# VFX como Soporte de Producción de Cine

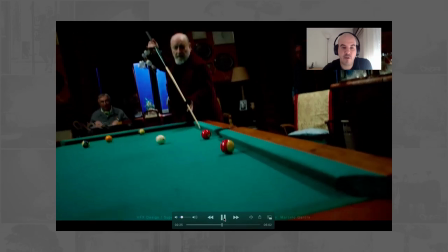[15:42]
es un truco de pool que a él prácticamente no le sale la bola va para otro lado y
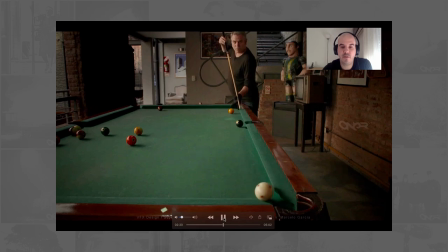[15:47]
bueno esto es hecho por un profesional como referencia y eso es lo que hicimos copiar la
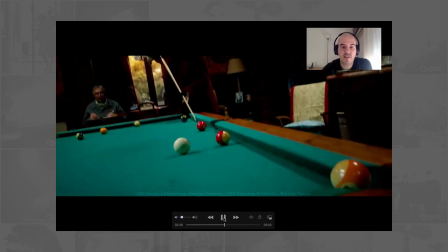[15:53]
referencia acá el desafío es justamente borrar la bola
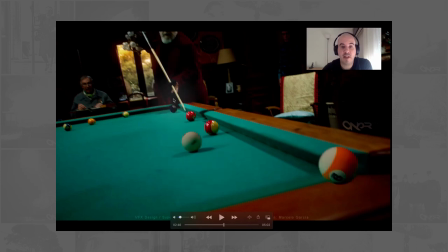[15:58]
original que tenemos acá e integrar estas tres bolas CG digitales 3D con las bolas reales con lo cual se corre cierto riesgo porque
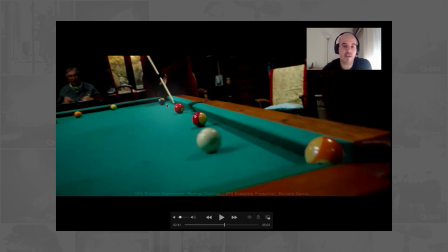[16:11]
si llega a estar mal integrado salta mucho la diferencia entre una y otra bueno
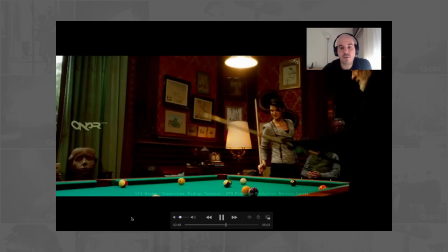[16:19]
acá más de lo mismo entre tiro y tiro con un láser y vamos marcándole
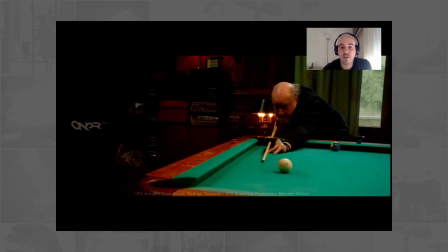[16:25]
ayudándolos a que no tengan que leer fíjese este detalle el
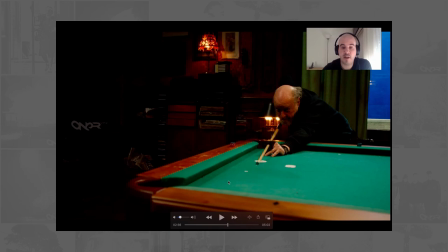[16:32]
marco en la punta del taco llega a la marcación perfecto y
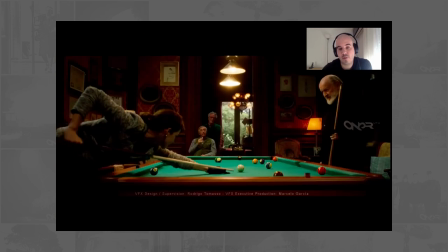[16:39]
bueno la bola blanca pensamos que va a ser blanca
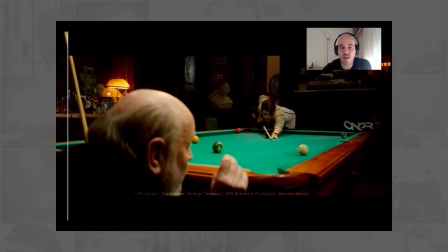[16:44]
solamente pero se le agregó los puntitos rojos que es una bola de pool profesional y eso nos
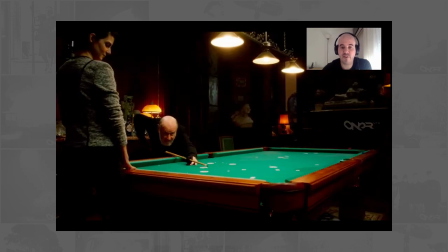[16:50]
complicó el trabajo porque hizo que sea toma difícil porque denota mucho como la bola
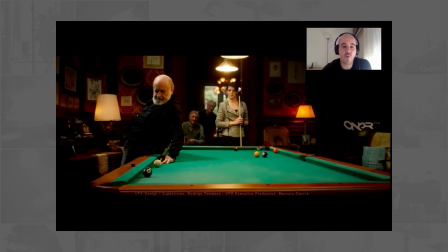[16:55]
blanca patina en el paño o sea que hubo que prestar mucha atención a eso y a cómo rebotan
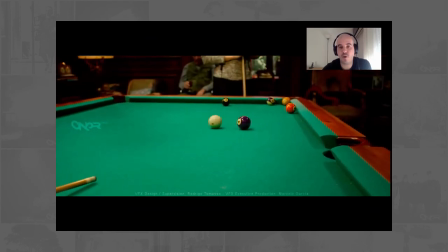[17:00]
las bandas suma complejidad el trabajo pero todo
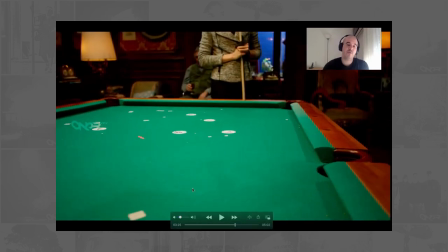[17:06]
esto fue supervisado por el coach de pool y hasta que no se tuvo aprobación de eso no se avanzó acá ven el láser que le está marcando
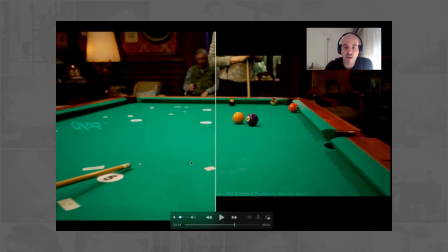[17:16]
hacia dónde va la siguiente toma inclusive en esta toma acá vemos el movimiento de la sombra de cámara que hubo que borrar también
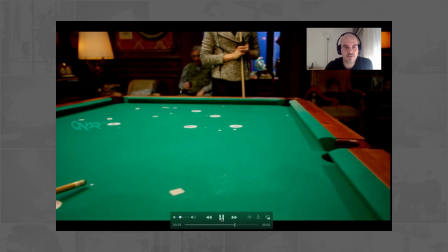[17:25]
complejo de hacer bueno
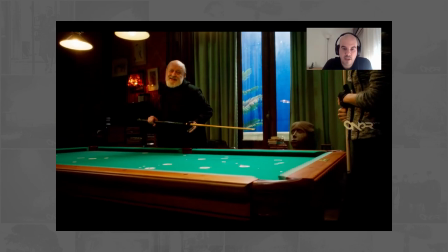[17:31]
y esta es la toma final que es un poco larga y que hace una carambola a cuatro bandas
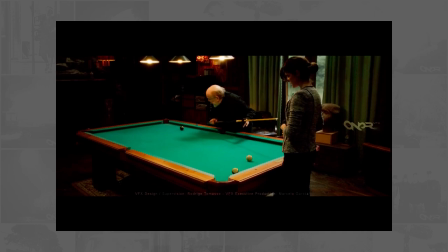[17:38]
copiando siempre la referencia del coach de pool y bueno como verán los fondos tienen
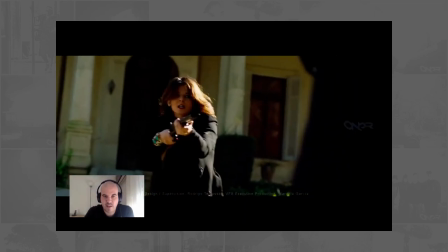[17:44]
pantalla azul y es justamente porque corresponden a esta locación exterior que está a 80 kilómetros de la ciudad como ya
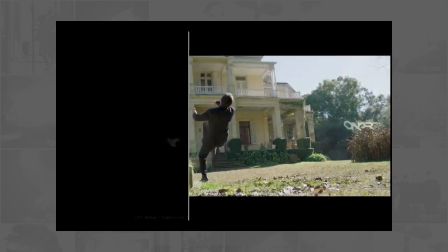[17:51]
comenté antes esa toma esta toma es sencillita pero bueno hicimos los disparos,
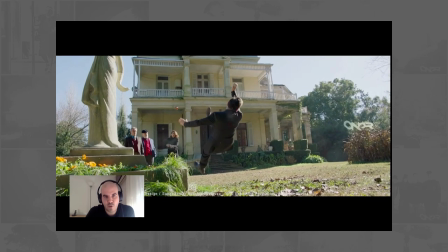[17:58]
rotura de tela, sangre, humo de la escopeta, está interesante para mostrarlo,
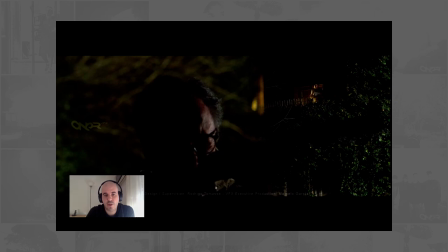[18:04]
hubo más disparos en la película como este también donde usamos la información lumínica
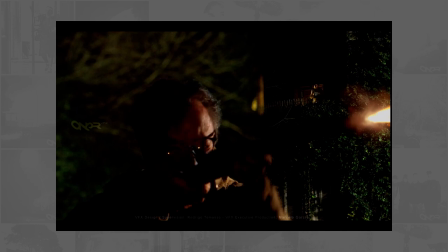[18:12]
del material RAW de cámara para iluminar la cara de Oscar Martínez y bueno todo el
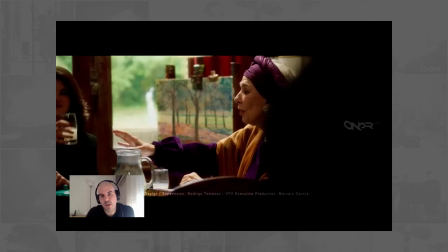[18:21]
trabajo de los fondos fundamentalmente para darle continuidad a toda una escena, una continuidad espacial podemos decir,
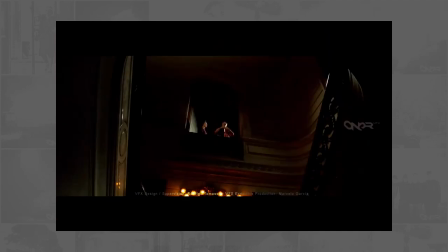[18:30]
con diferentes momentos del día.
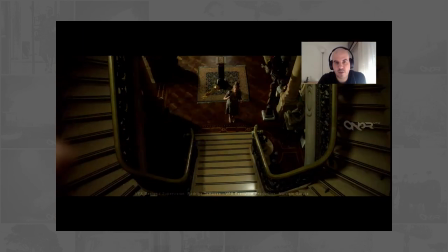[18:33]
Esta es una escena de la estatuilla que se generó también en CG, generada por computadora donde se hizo la captura
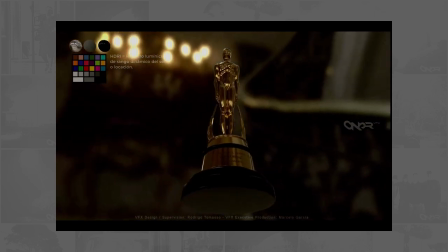[18:42]
de hdr para darle los mismos reflejos y lo mismo acá la toma
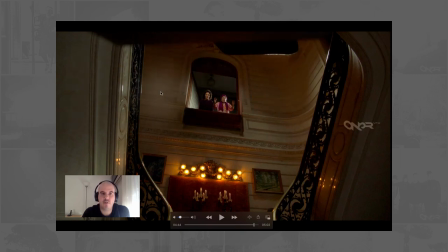[18:49]
tiene esta bandereada para que no se generen flers y bueno hubo que reconstruir y extender las paredes con lo cual
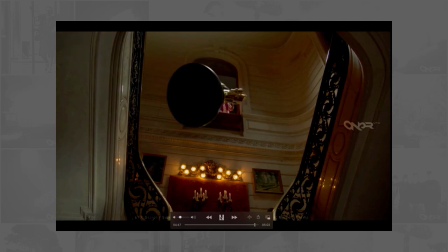[18:57]
hubo que recrear replicar o hacer las molduras de las paredes y hacer la extensión y esta toma es una toma final
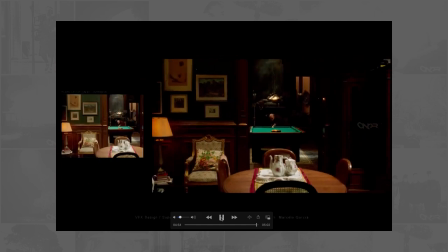[19:06]
que es un mini plano secuencia en donde estamos
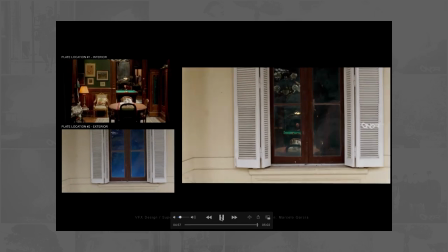[19:10]
en la locación de Devoto y pasamos a la locación de Branson.
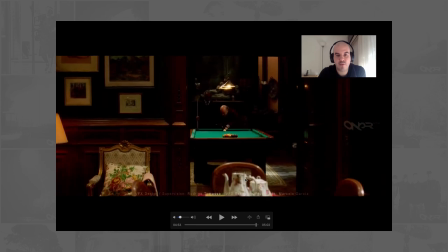[19:15]
Acá por ejemplo la cámara viene de cámara en mano, se engancha en una grúa que sale por la ventana de la locación de Devoto solamente
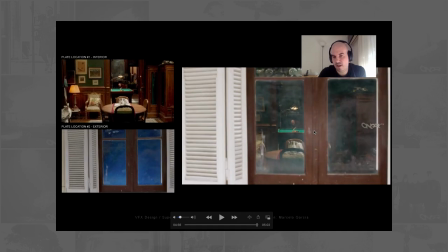[19:24]
a los fines de alejarse y ver en la lejanía, valga la redundancia, el interior de lo que sería la habitación y nosotros después
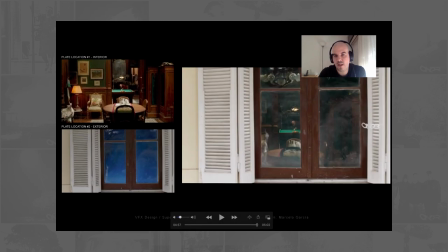[19:35]
enganchamos esto digitalmente con la toma del dron que
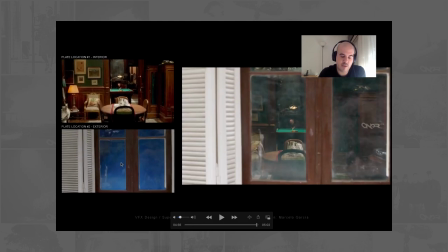[19:40]
filma desde esa proximidad a la ventana y se
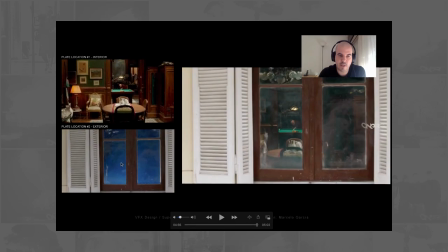[19:45]
va para atrás tratando de mantener una lógica en el recorrido y angulación de cámara.